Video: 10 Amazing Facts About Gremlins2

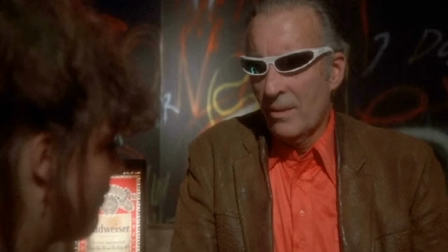4:11 However, five years earlier, Lee starred in The Howling 2, which was a sequel to Joe Dante's original Howling movie,
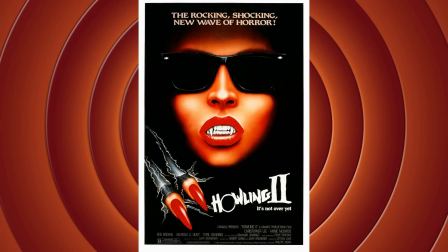4:18 and is generally considered a downright awful movie and didn't go down too well.
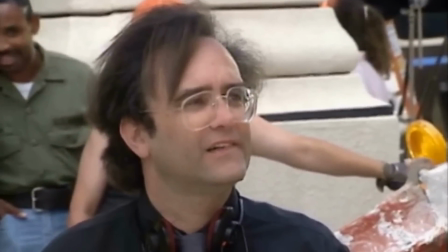4:24 Lee, however, felt bad for his involvement in the dreaded sequel,
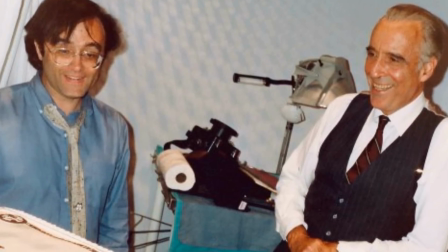4:27 and even apologised to Dante on the set of Gremlins 2 for his acting role in The Howling 2, when he discovered that Dante had indeed directed the original. Well, that was nice of him. I mean, there's not much you can say about a movie that involves Christopher Lee talking about holy earplugs.
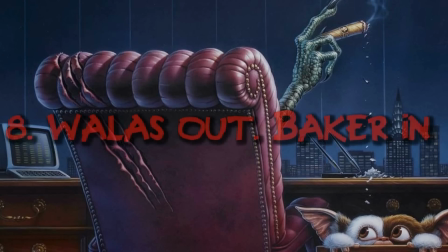4:48 Number 8. Wallace out, Baker in.
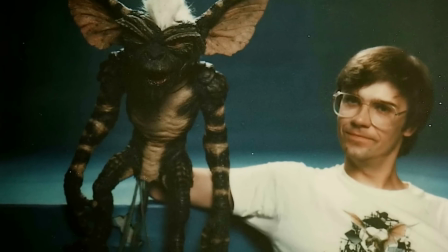4:56 In the original Gremlins, Chris Wallace provides the puppet effects, which by 1984 standards were flawless.
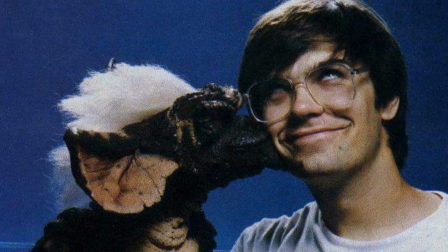5:03 Heck, they are still brilliant and hold up even today.
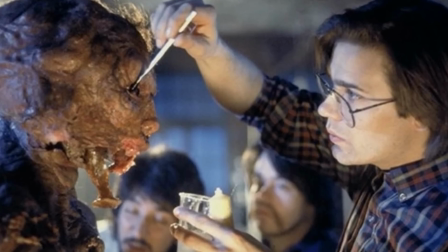5:07 However, after working on Gremlins, Wallace then got on board David Cronenberg's The Fly, providing the makeup effects for that movie too.
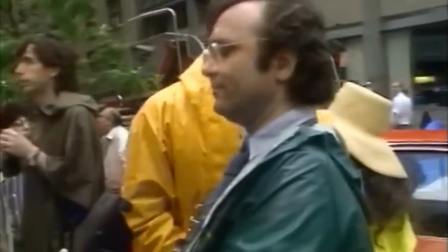5:15 Although, when Gremlins 2 went into production, Chris Wallace was offered the chance to come back to continue to provide his talents for Gremlins,
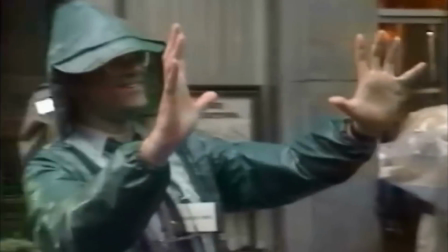5:22 but he turned down the job as he took on the role of director for The Fly 2.
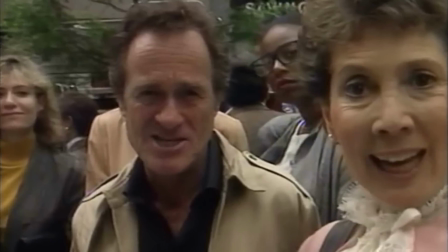5:26 So Warner Brothers then turned to one of the most famous makeup effects artists of them all, Rick Baker,
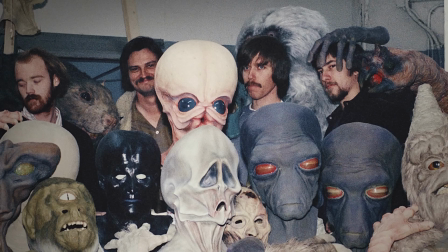5:32 who had previously provided effects for Star Wars, Michael Jackson's Thriller and American Werewolf in London.
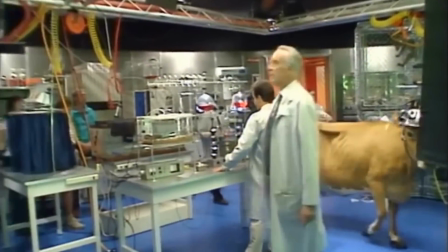5:38 At first, Baker was hesitant for getting involved the Gremlins sequel,
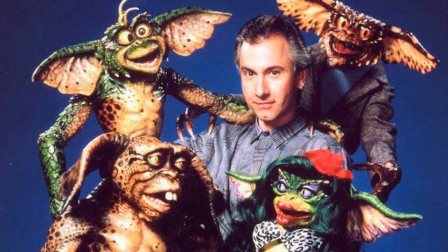5:42 but he eventually got on board as he liked the inventive ideas of making different kinds of Gremlins, like the Bat Gremlin, Spider Gremlin,
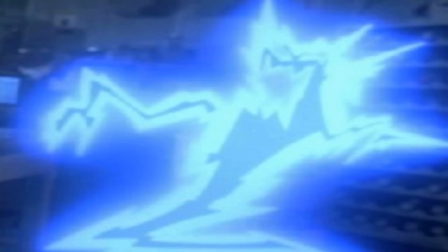5:50 Vegetable Gremlin, and even the Electric Gremlin.
They come in electric too?
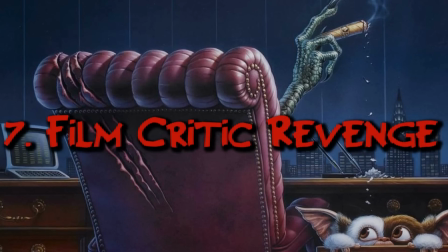5:56 They do now.
Number 7. Film Critic Revenge Gremlins
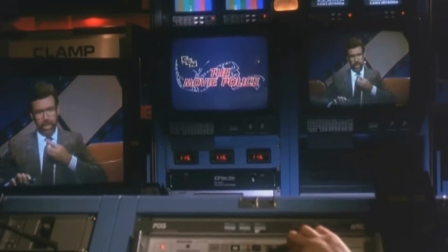6:05 2 features a cameo by American film critic Leonard Moulton,
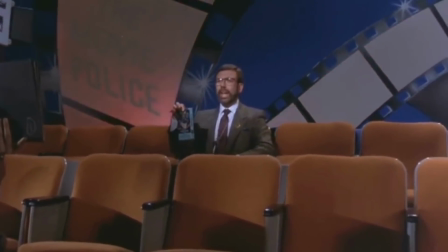6:09 who is literally giving a scathing review of the first movie until the Gremlins invade the set and take out their revenge on the unsuspecting critic.
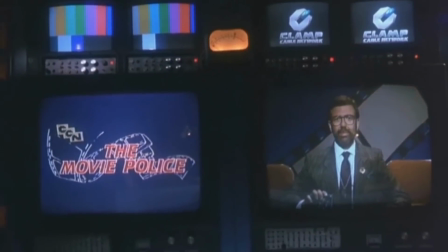6:17 It is definitely one of my favourite fourth-wall-breaking moments in the movie.
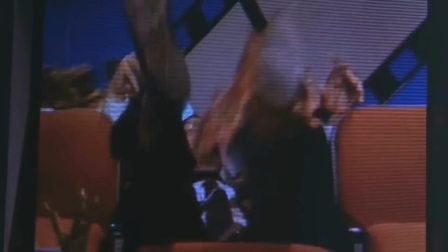6:21 However, there is a deeper meaning to this scene, as Moulton was used in that scene as he gave the original Gremlins a very bad review,
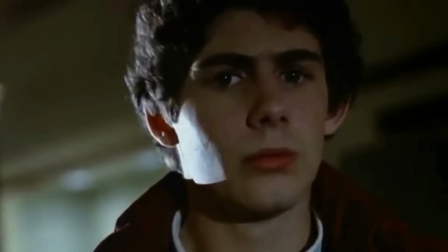6:29 and most of what he is saying in Gremlins 2 is pretty much exactly what he said when reviewing the first movie.
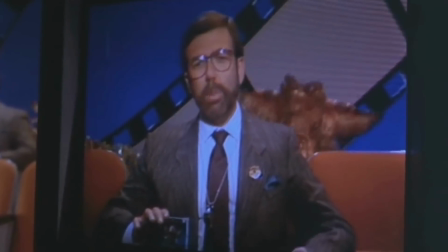6:34 What's fun about a movie full of ugly, slimy, mean-spirited, gloppy little monsters who run amok and attack innocent people?
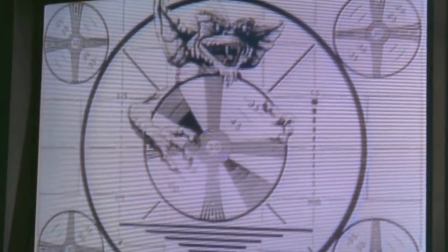6:41 Which makes his subsequent Gremlins attack that bit more funny and glorious. I love the fact that although Leonard Martin disliked the Gremlins brand, he still had the heart to feature in the sequel and send himself up.
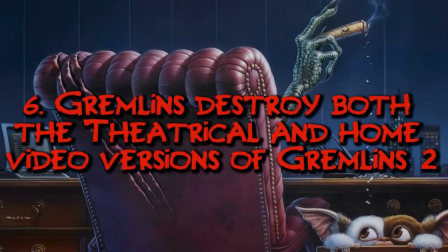6:56 What a true good sport. Number 6. Gremlins destroy both the theatrical and home video versions of Gremlins 2.
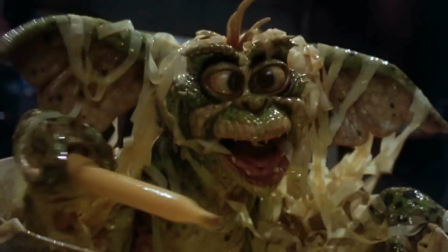7:10 So, yeah, there is a lot of cameos in Gremlins 2, From John Astin, Bugs Bunny, Daffy Duck, composer Jerry Goldsmith,
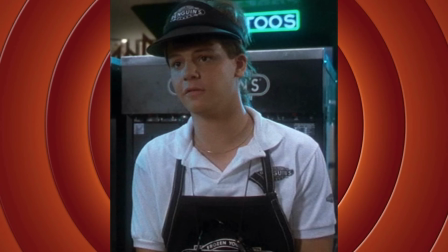7:17 Henry Gibson, the Batman logo, and Jason Presson, aka one of the Explorers, to name but just a few.
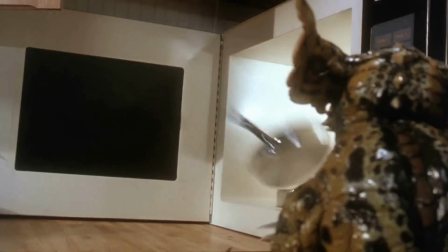7:24 But the most notorious cameo, no doubt, comes from the Hulkster himself.
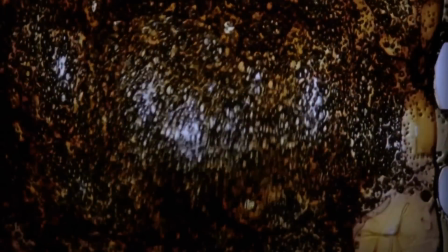7:28 Where during the movie, the Gremlins literally invade the movie's screening and mess with the actual movie's projection.
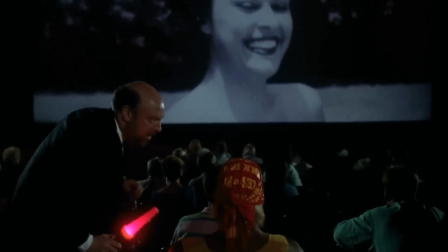7:34 Where an angered Hulk Hogan threatens the Gremlins if they don't cut out their shenanigans, and let Gremlins 2 play as normal.
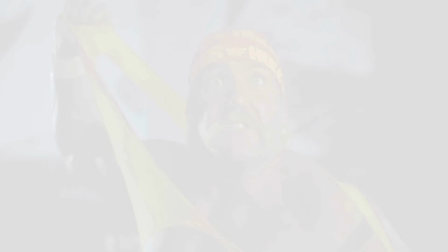7:41 Do you think the Grimsters can stand up to the Hulkster?
Yeah, the sequence is out of place and brings the movie to a complete stop,
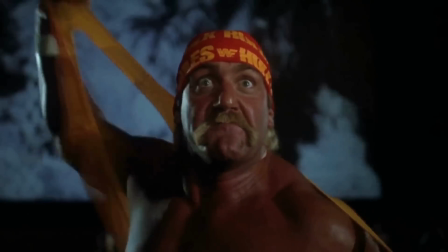7:49 but in a way that kind of makes it funnier and goes of the oddball comedy feel of Gremlins 2.
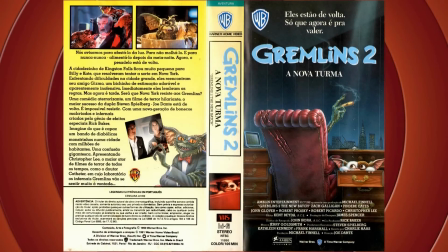7:55 However when Gremlins 2 was released on home video,
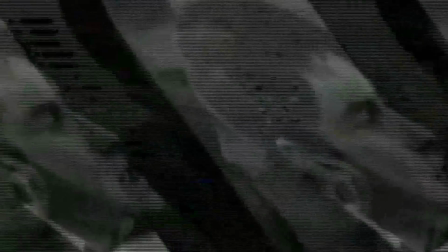7:58 the sequence was completely changed to make it look like the Gremlins are destroying a videotape as opposed to a movie projector,
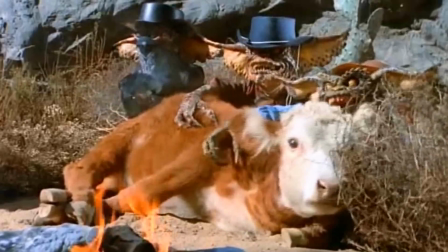8:05 where the Gremlins come face to face with old footage of John Wayne instead of Hulk Hogan. where he proceeds to shoot the Gremlins
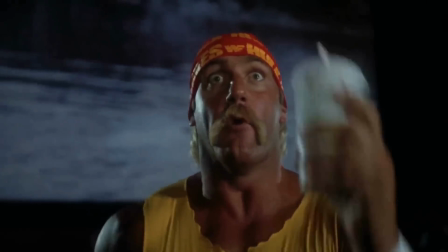8:12 who are mucking around with the Gremlins 2 viewing. Personally, I prefer the Hulk Hogan version, as I find the John Wayne voice dubs to be awkward,